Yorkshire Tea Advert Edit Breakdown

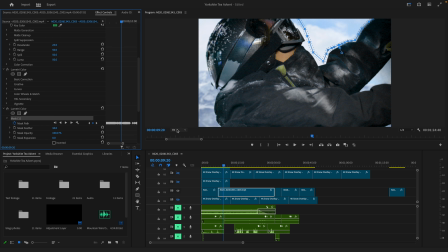4:03 So yeah, over 1,000 frames that I've had to tediously go through every single.
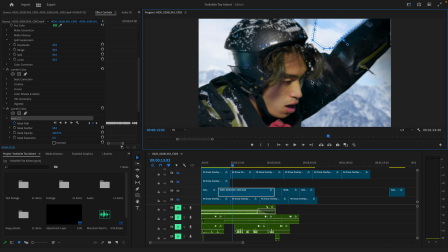4:13 And even then, yet again, still I've got errors in it, bits I missed, which is really annoying.
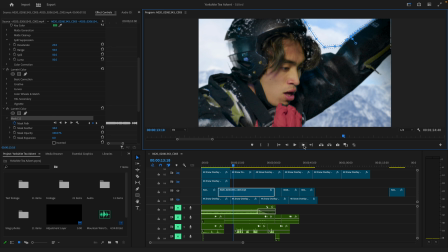4:18 But we'll do it later. But yeah, every single frame, just keep going and going like that. And the thing is, I've realised halfway through that I did not have to do every frame. It's called keyframing for a reason. You're only meant to do the keyframes and do in between, like do the bits, and then it will do it in between for you.
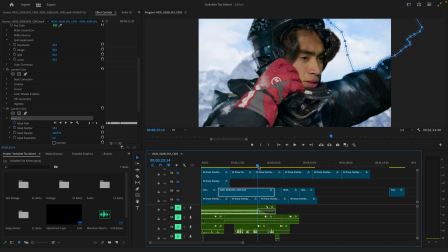4:32 Now, that could work to an extent with this, but yet again, by the nature of how he's moving, it wouldn't have 100% worked.
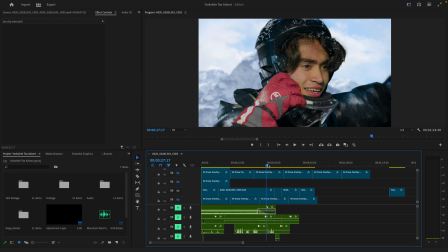4:41 But still, I could have made it easier for myself.
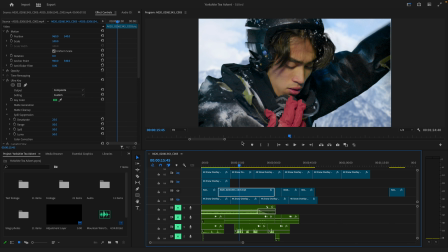4:43 But this is really what took up the most time, was just doing that over and over again. It was problem solving. It was trying to find the right colours to do it to.
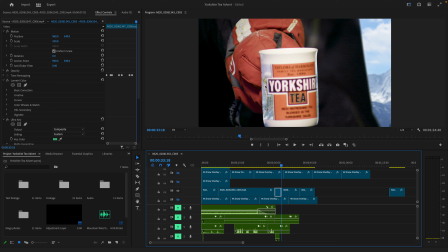4:51 And then we got the issue here, which I have not been able to fix, is that the key has the grass in it. So basically, if Look here, see it's green grass on the cup. If this was like the red Yorkshire teacups, would be it's so much easier because of the green grass.
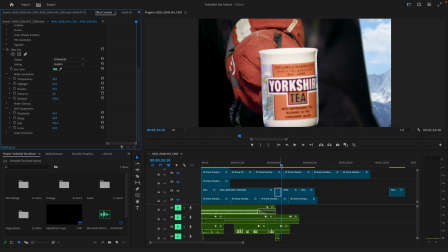5:06 So the problem is that we have this issue where it keys over it, but I genuinely have not got the willpower, or time to fix this.
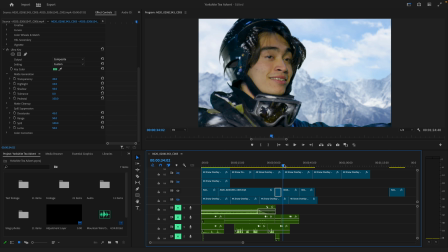5:14 It's fine, but it's stuff to keep in mind for the future, obviously. But yeah, that was kind of the main part.
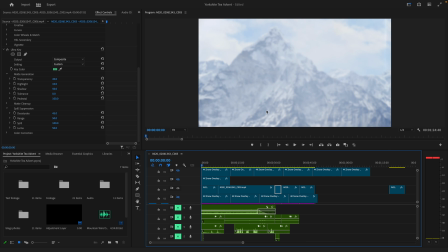5:23 Once we'd started solving that, I went to then creating the immersion for him being on the mountain. So you can see here in the background we have the mounting overlay. What I did is applied a Gaussian blur to make it seem like it's in the background, out of focus.
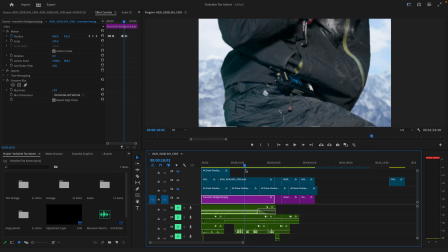5:39 I also made it so it moves with him. So you can see here when it pans down, the background moves down with him.
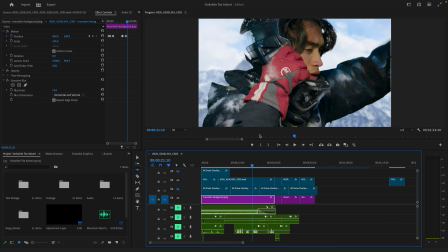5:47 And it goes back up, just to kind of make it a bit more convincing. And yeah, that was kind of the first step. The next step to making our advert look more immersive, to being on a mountaintop, was to add snow. Now, to add snow was actually really easy. Thank the Lord, it was very, very easy to do.
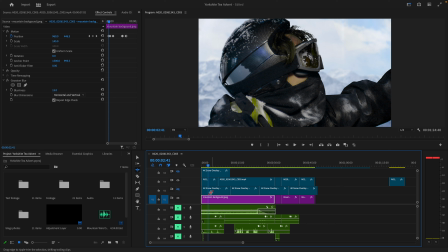6:07 And all it required really was downloading a snow overlay from YouTube. So basically these overlays, I can show you here. These overlays are literally just this.
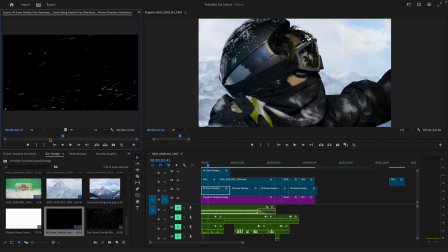6:23 These black backgrounds with snow going past it. And all you do is you can just... all you have to do is just literally select it.
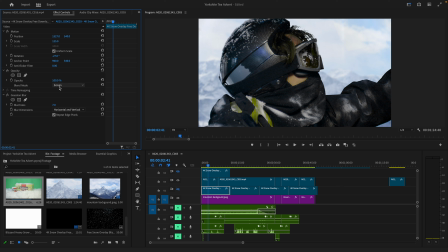6:36 Go to opacity, and we just switch to blend mode to screen. Like I watched a tutorial on it, and that was it. And then there you go. And then then the rest of it's up to you about like how you want to give the effect of it.
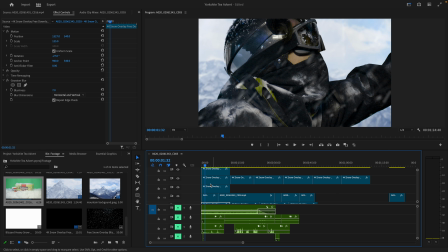6:49 So what I did was I have 3 or 4 layers of snow here.
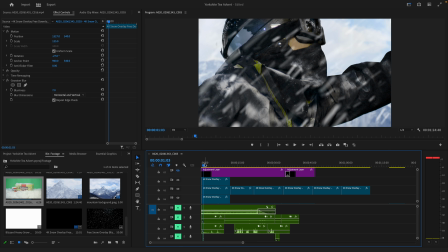6:56 Some bigger sizes. So there's one behind here, one layer of snow behind him. So it'll go behind his head. You can't really see that as much though. I've got then 2-3 layers in front, some smaller ones, some bigger ones with a more blur on it, so that simulates ones that are going right past him and ones that are right in front of him. Now, I am debating...
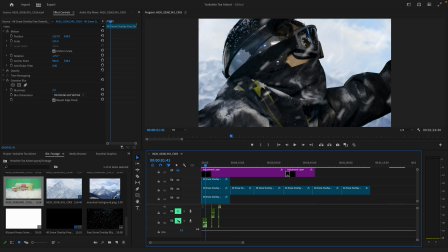7:17 It sounds like a Minecraft sound, sorry, I've got some of the photo left on.
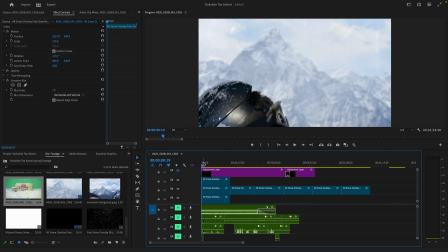7:22 I am debating reducing it a bit, because I think it can maybe get a bit too full on.
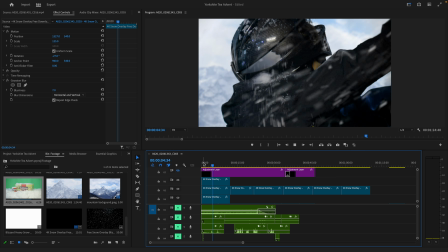7:27 But we'll see. I don't really know.
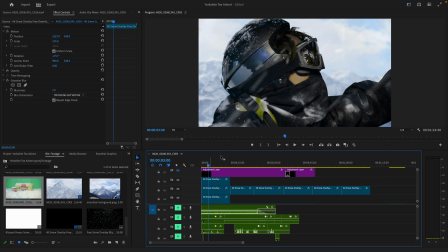7:30 I wish something I might do in the future is like kind of like towards someone who does VFX and see how I can make this better, because it still looks just a bit too,
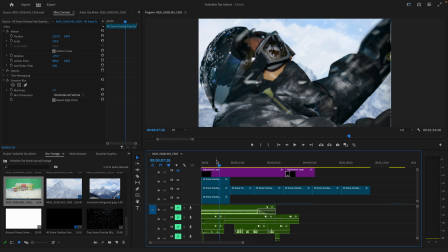7:38 I don't know, but it's fine. It's fine because I'm not going to be a visual effects artist when I'm older. That's not what I do. But it's good that I can do some rudimentary green screen.
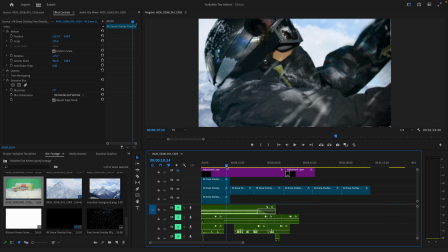7:49 But yeah, but overall, I think it really does give it a good effect.
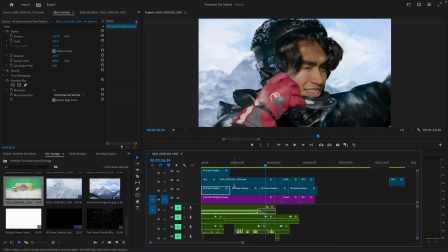7:56 Yeah, and that was kind of the second step to our immersion. The third step to our immersion was adding our color grades.
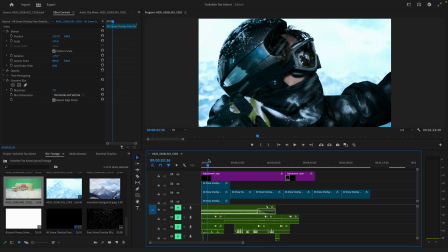8:01 So I went for a cold, kind of a bit over the top grade.
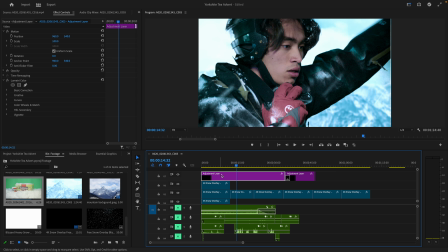8:07 I might turn the whites down a bit, to be honest. I'll do that later.
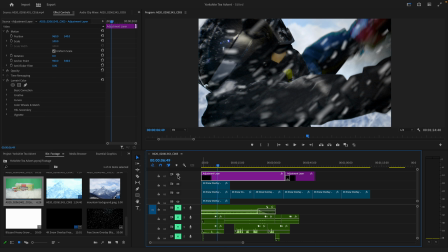8:10 But we went for a kind of like over the top cold grade, because obviously that just doesn't look like he's in the mountain.
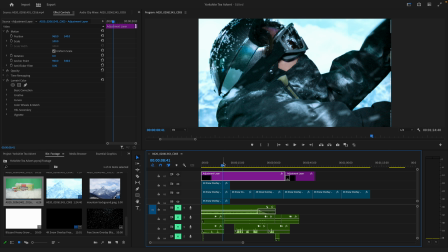8:16 It looks really warm, toasty there, whereas that looks like he's in like a icy, cold wilderness, and that's kind of what we wanted to go for.
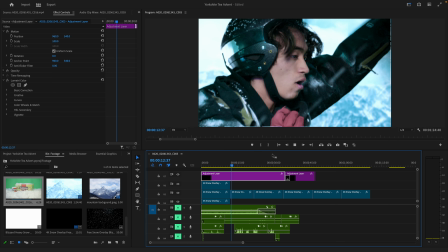8:23 And it looks really good. I'm very happy with that. I actually got an idea, or a suggestion.
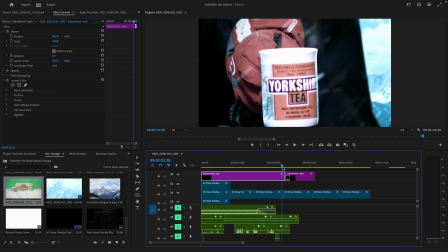8:30 I was talking to some random people next to me when I was editing. They said that what I should do is when he drinks the tea here, that it goes warm.
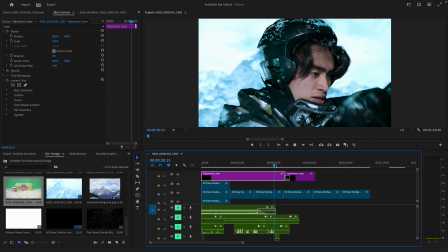8:36 And I thought it was a really nice touch, and I really like doing that. Because again, this is not what you would look like when you're cold.
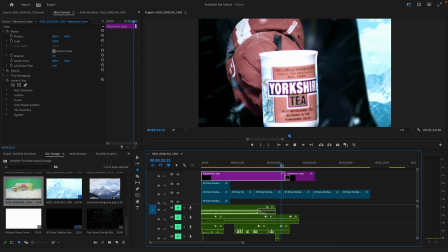8:43 But this kind of, it's a bit laggy. This kind of just sells the effect of it. It's like he drinks the tea and it's like warms him up a bit.
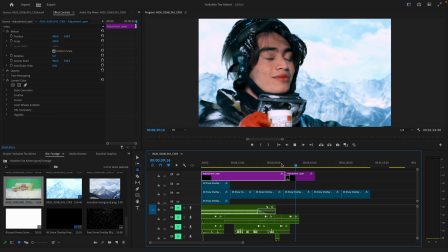8:49 Not too much, but just the right amount. And I thought that just looked really nice.
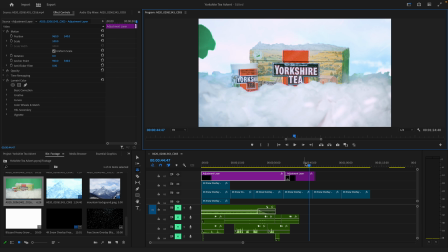8:55 I think that was a really nice touch. I haven't finished that yet. Don't worry about that. But that was really that's the thing.
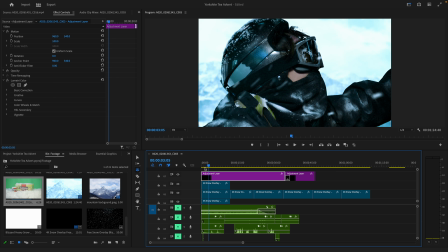9:02 The rest of it was so straightforward. It was really the thing that took the most fucking the thing that saved the most bloody time was just doing the goddamn masking, and it was so literally. I was watching YouTube videos of doing it. That's how it's so simple but so time consuming. It was insane.
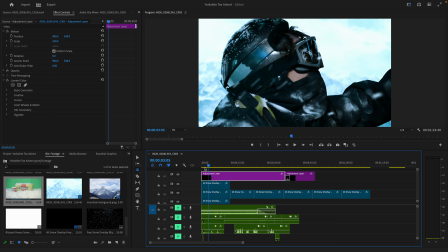9:23 But yeah, but pretty much that is it. It is not complicated.
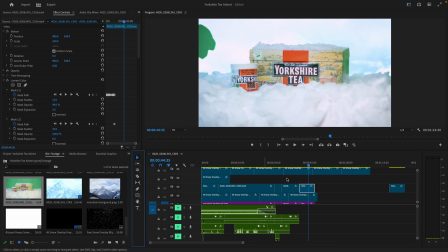9:29 I think the other issue I had was, so over here, if you look here, you can see that this was probably the most complicated mask. This actually was a bit difficult and a bit tricky to kind of calculate.
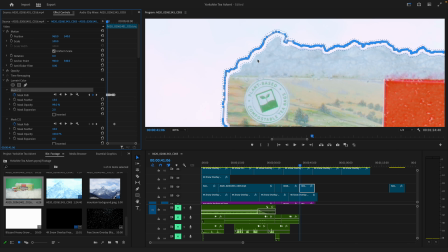9:41 And you can see here I've had to go in to the pixel because it's snow, and snow is very, very minute in detail.
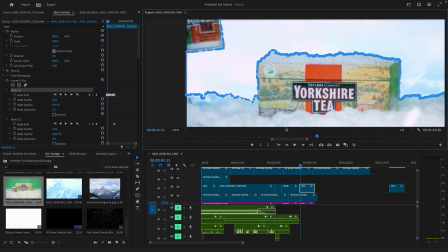9:49 I had to go in by the pixel to key around it, because basically the the bloody cup's green and the box is green. So whenever I did the key,
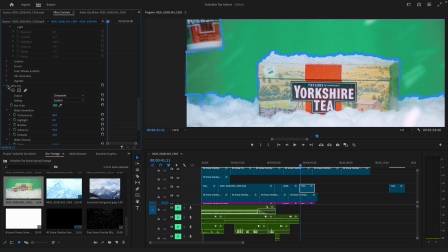10:05 it would just ruin the colours. I can't really show you here. But you can see here I've got a key to this bluish colour because basically this is what the mask is doing, is making this
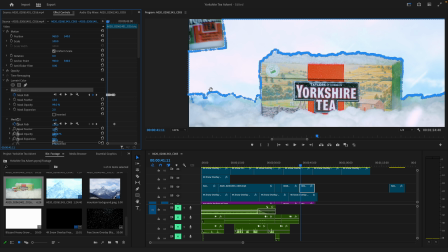10:15 background like a kind of a bluish colour, if I can show it correctly.
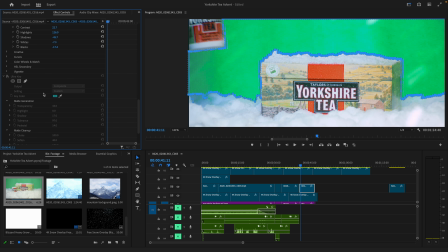10:24 That's what it should be doing. It's not looking like that right now. I actually don't know why. I swear that's what it's meant to be doing now. But yeah, it's making it a different colour so that we could properly key around it,
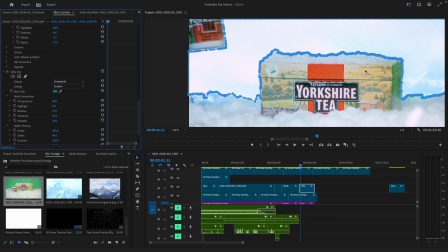10:34 because the problem is it was keying completely into this and there was nothing I could do about it other than rotoscope around it. Now, in retrospect, I just realised I probably could have just keyed around the box here.
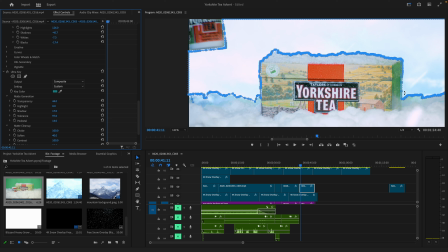10:48 Like that. That would have made a lot more sense. I don't know why I didn't do that. Instead I went for this approach here.
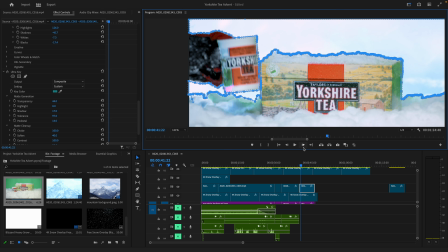10:54 I think it's because I was trying to count for the cup coming in. See, the cup does come in with his hand, and what I could have done there probably is do a separate mask for that, because then I could have just kept this one stationary, but I didn't because I'm an idiot. This made it 10 times harder.
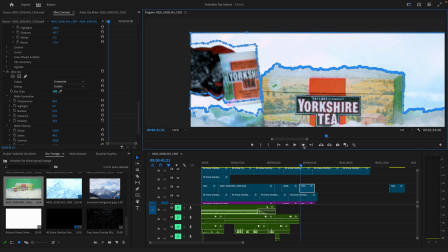11:07 You can see here there are some errors in the colour where it kind of goes a bit pink, but because it's so quick you don't really notice it.
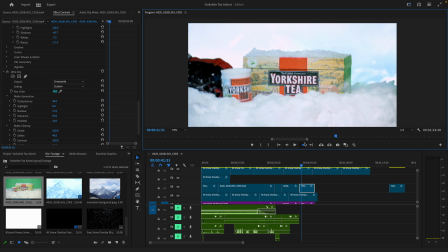11:16 I test watched it with a bunch of my friends and they don't notice it until I pointed it out to them, so I'm not going to worry about it. But yeah, like this mask was so complicated to do,
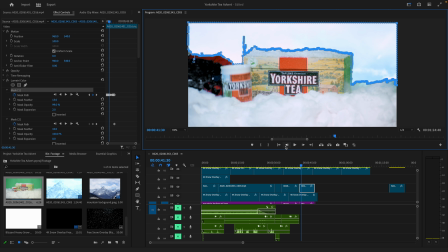11:30 like following all these little points, and the problem is we had really bad intersecting here, and this is why you get this purple line here,
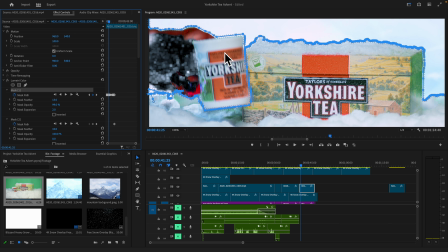11:36 is because the same mask is overlapping itself, and there's really nothing I could do about that.
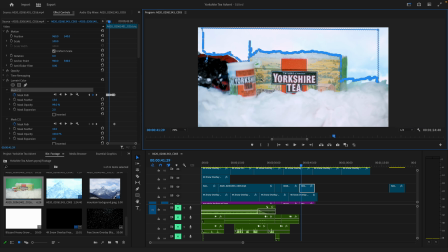11:41 But this probably took the most time,
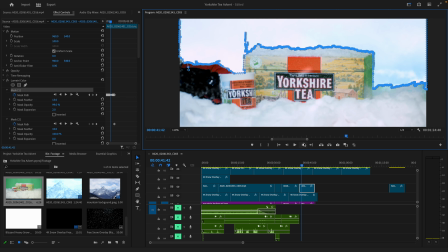11:44 and now I'm just getting to the end point where, yep, finally I'm done, and his hand's coming away.
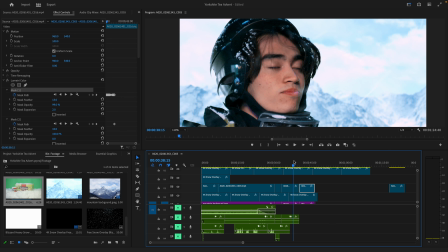11:53 Yeah, I'm just gonna have to finish that hole, and then that's it, and then that's that part done. It was really, really tiring to do.
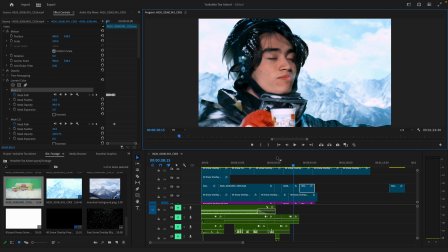12:02 This should have taken 2 seconds. The thing is, I could have just left it. I could have just not had to key over it. I mean, like fix the errors in the green screen, but I really wanted to. But that honestly took a lot of time. And in the future, I just know I need to do is just light your green screen properly, or you're gonna end up having to do all of this.